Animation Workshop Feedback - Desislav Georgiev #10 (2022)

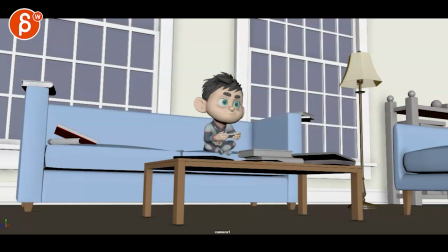3s
all righty let's place in the folder sound
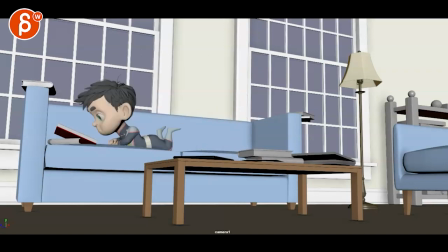okay I think if you're adding sound you're gonna have to add sound right there just odd that there's no sound happening and
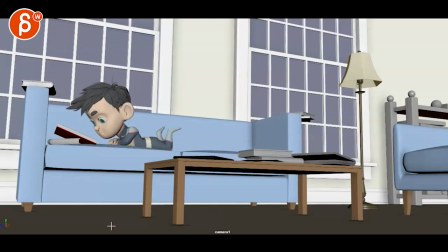31s
then these steps seem to be the off-screen steps but then I don't know they keep going at the same I'm being picky about the sound here but I
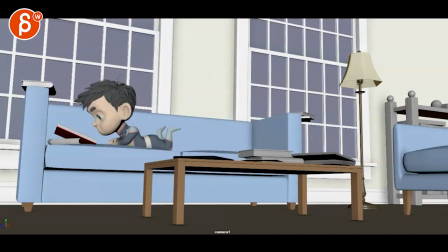have some reason because it was step beginning i thought those so he's going to put the legs up and down and hit the couch and those are the sounds but
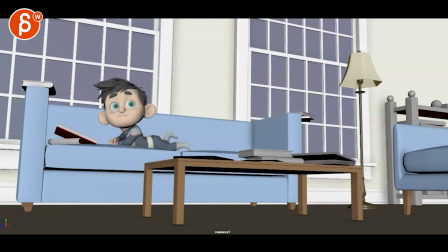59s
you need to let me know if those sounds are added or if that's part of the overall audio as one piece all merged together because you could do something where you could have i'm throwing things out there if i go into the critique um imagine the whoever came home
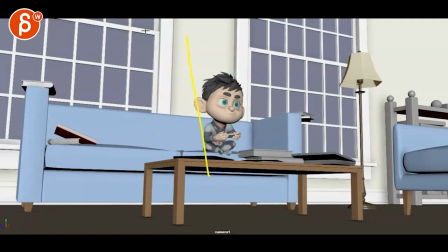78s
I mean it could be could be really big feet coming in here
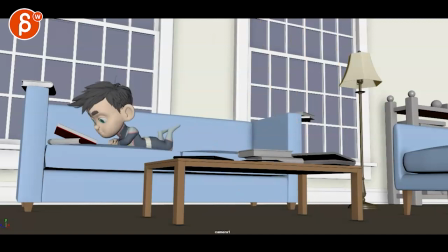84s
the legs and then stopping here and that's why he looks there you imagine this is just massive foreground elements that are totally dark almost blurred and then with the sound you know get the steps comes in stops then
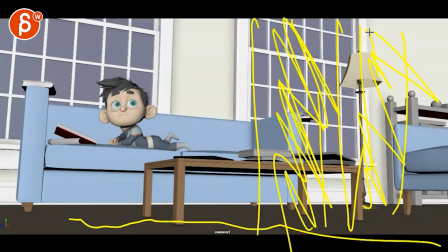98s
continues to imagine you know two big stumps of legs here
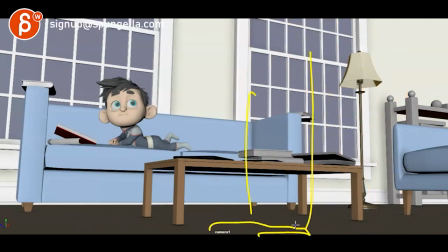103s
even the shoes could be what you have to do foot roll and everything but i'm curious if it could just be a stulex coming in stopping turning he looks and then continues now that being said i like the idea um
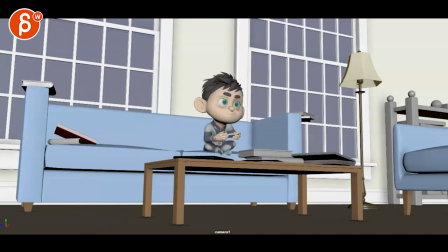118s
i'm i'm just wondering if you can do more of this maybe one of those critiques where i feel like that's cool cool beginning if i turn the sound off we have all of this that's definitely good kids definitely lean in they rotate the controls around they're leaning with the body I think that's pretty cool
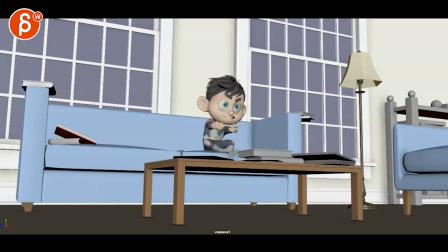138s
all that makes sense the only thing I would say doing all of this till here you can you can see how he's pretty much in the same position yes there are some changes but it could be something where he might start here playing you know laying and then he leans
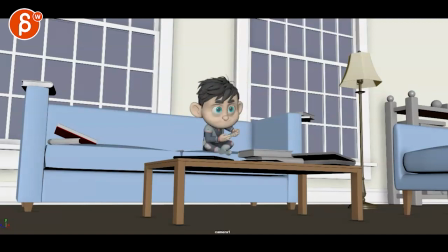155s
forward because he's really into it and brings his legs up just get a bit more contrast and it's almost like when this happens like he just got into a really good spot it's kind of playing and he got you know maybe the boss level is about to get done and then this happens now the weird thing is okay
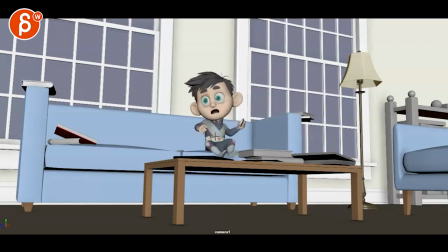174s
yeah so you have that but you throw the controller which is very thin here over we barely see then it just goes away so i will make sure that it's rotating the other side as well so you have a full glimpse of what's going on and that would also make it thicker just cheat and
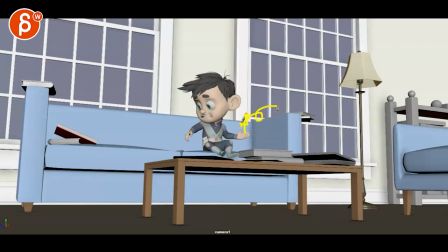192s
make it a big xbox control can make it black something we can really understand what's what is he throwing and then after that when he grabs the remote again we can barely see it and then it's so thin we can't really see it here and then with that
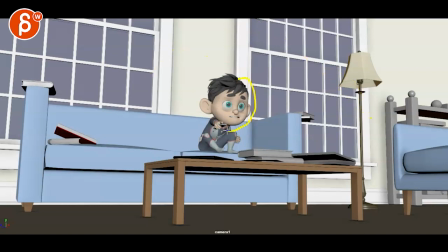208s
silhouette you know if you just take the set out hit seven without lights i mean it's basically you know what i'm doing here right you have that as your as your you know my crappy silhouette but that's basically what we're seeing imagine it would be in a different
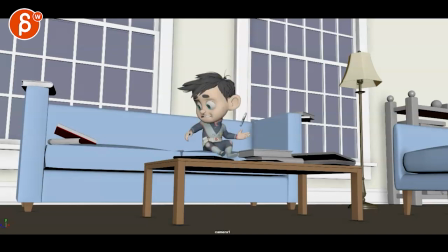224s
hand and now you have that as a silhouette you know he might argue well he's a lefty maybe switches it over it might not be you know the most time um saving thing but then he could just be really rotating over because he's already thinking about
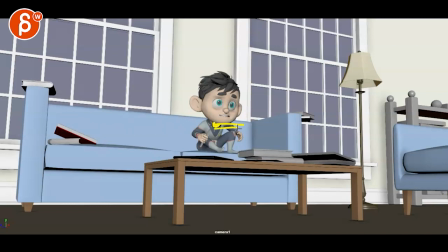240s
going somewhere else and that's why he rotates the whole arm over so that shoulder here arm that and we can see maybe it's almost like the back of his head